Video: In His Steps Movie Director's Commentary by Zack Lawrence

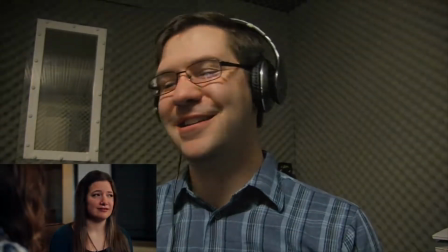That was such a cool shot. I loved how that came out. I mean, who doesn't like a good love triangle?
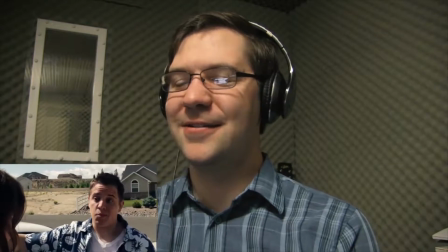You got Jasper. You got Rachel. You got Ron.
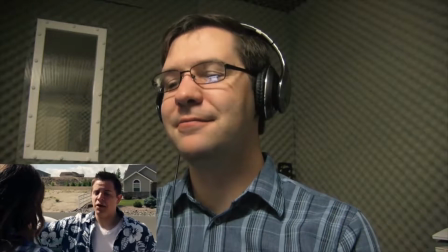We started to take sides after filming this. during the filming of this bit.
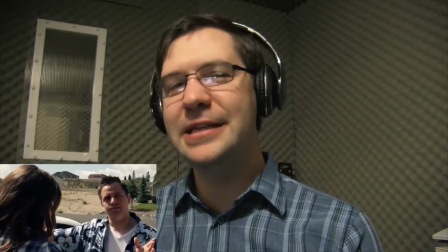The crew kind of split to Team Jasper, Team Ron,
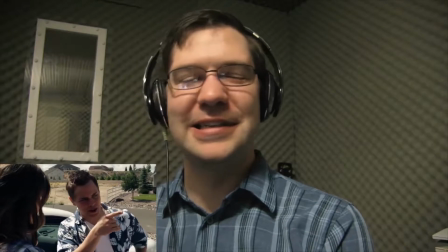who they wanted Rachel to decide to be with.
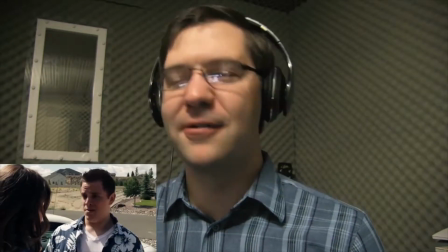Of course, I already told everyone. Most everyone had read the book already. So we knew that she was going to end up being with Ron after his transformation.
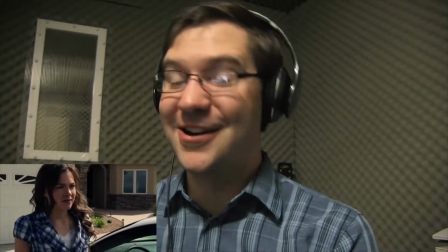But, yeah, you kind of feel bad for Jasper. so yeah Laureen played by the amazing Stacey Bradshaw she's another one of those who had auditioned for the initial round
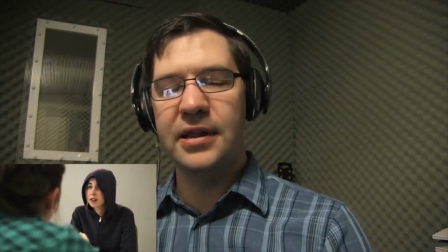and you know we didn't choose her for one of the initial set of roles but then when we were casting for the second half
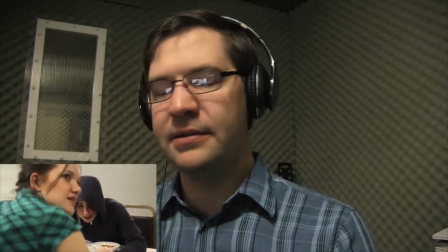she was one of the people I went right back to and I reached out to her and said hey would you be
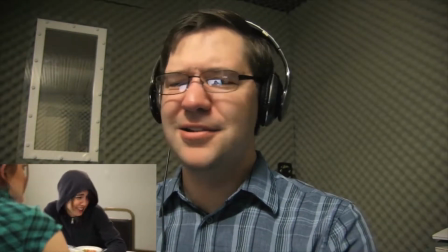interested in playing Laureen and then there's this jerk who shows up.
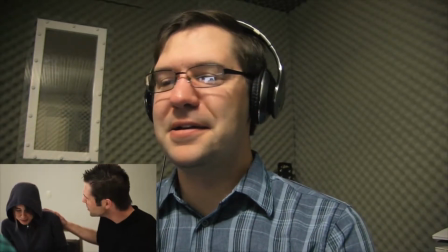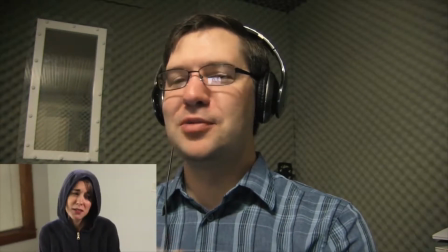The only reason I stepped in as Matt was it was one less person to try to find to play the part.
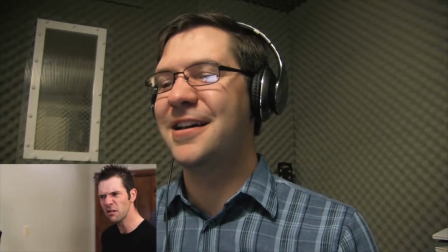I did not write it for myself. I promise it wasn't a vanity move.
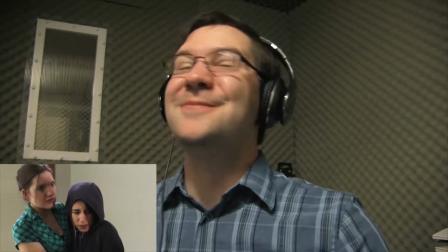It was just the practicality of the sketch. You know what? I could play this. It was one less person to have to try to find to bring in,
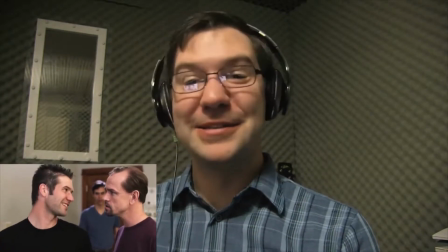so we'll go with that. it was a lot of fun and being able to be in the scene with rich oh i love this
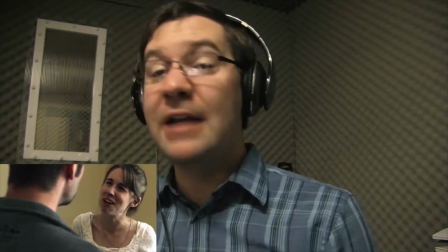oh the things we were saying here is you were trying to figure out i didn't write in the script what we were saying why laureen slap i just
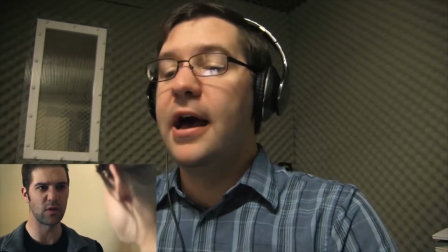write wrote something i own they argue and it gets out of hand um so that line right there i was saying we're trying to figure
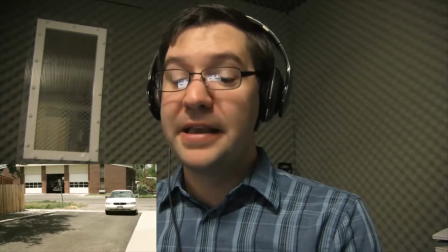out why kid's mine.
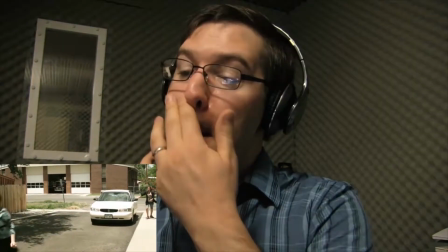And she's like, oh, no, you didn't. And that, she really slapped me.
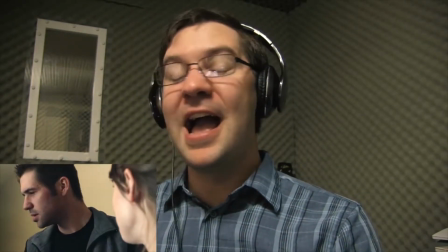We did a lot of takes of that. I, again, kind of like, okay, I did not really hit her.
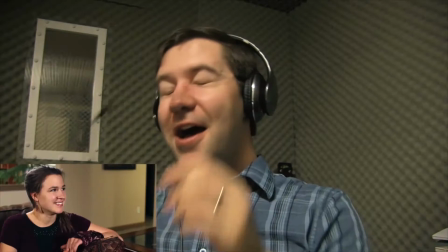She hit me. I did not hit her. I promise. Okay. Again, you got to have humor to break the tension.
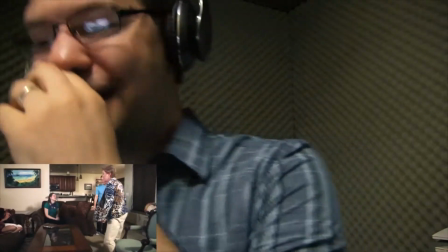Every time I've been at a public screening of this, it's, it's one of those things you look at.
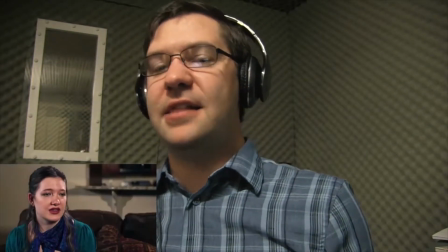It's really not that funny of a moment is a little corny but because we've just had this huge tension of watching the ring die
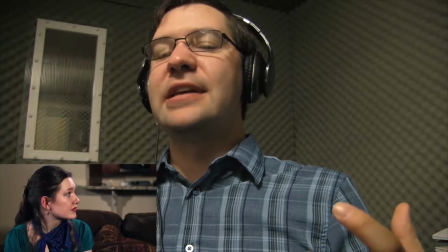and then Jasper and just like having that moment just kind of like it lets everyone's just like holding in their breath and then that little funny moment with Ron
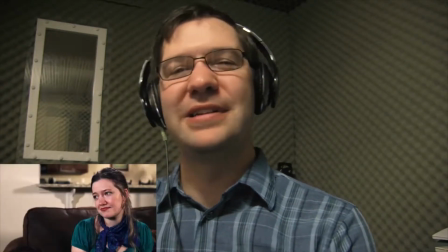it's like you can let the breath out. That was really important to have that right towards the end just to not
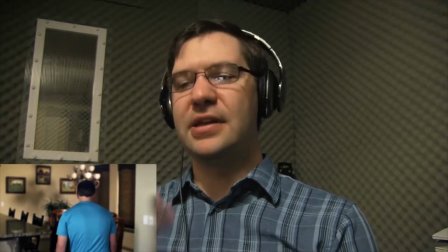necessarily make it easier on the audience to give that release so then you can wind down here at the end of the movie.
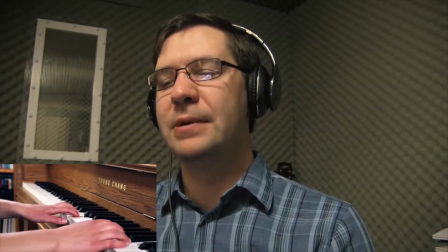I wish I could remember that moment when writing the script that I realized that
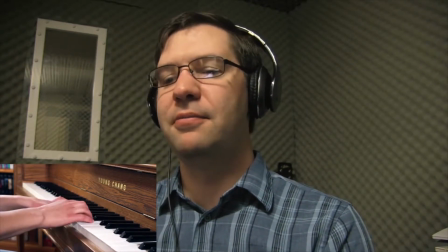my dad's song would be the perfect ending for Rachel.
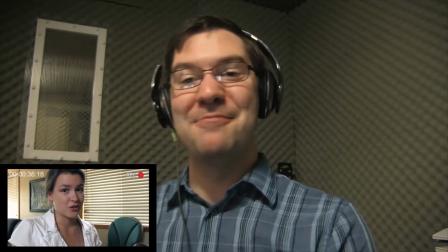I cannot for the life of me remember when I came to that moment. I wish I could.
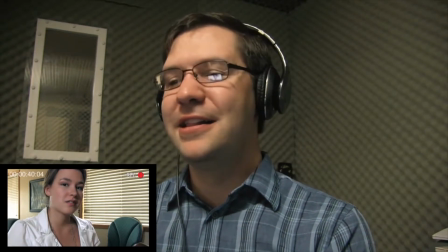That's when that's bugged me. Leading up to filming this,
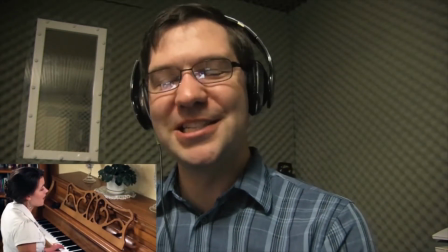I've been trying to remember how did I decide to do to use just the rush I can't remember so I'm gonna
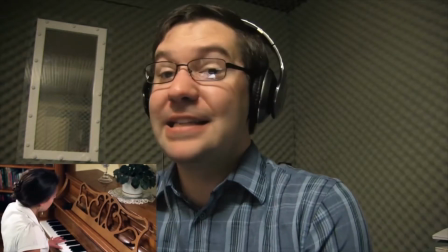go with saying I guess I guess that was God's idea I I
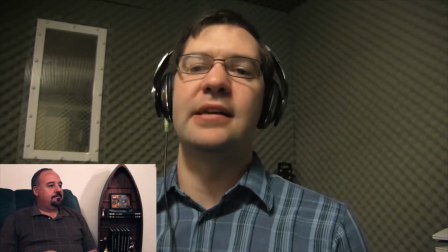don't know I purposefully left this open-ended I've actually seen it actually be criticized
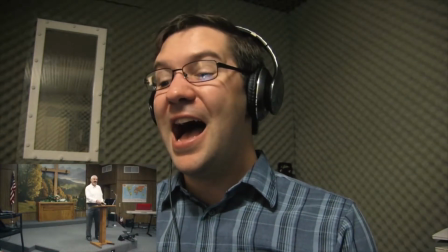on like some Amazon reviews and stuff I stand by that I wanted to leave this open-ended
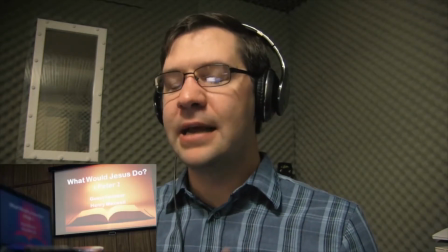not not for a sequel I did not want to leave this I I did not purposefully leave things open-ended to make a sequel.
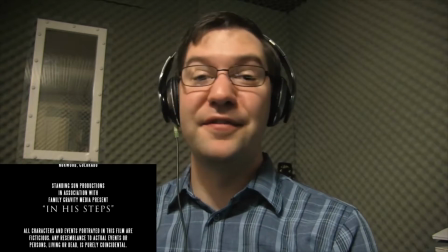I've just been blown away by the response we've gotten from the film. Yes, it has its technical weaknesses.
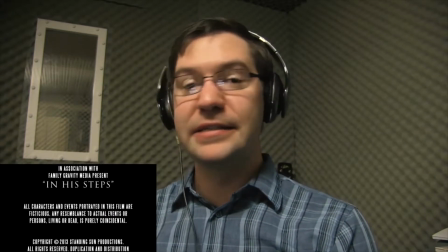Yes, it has its flaws.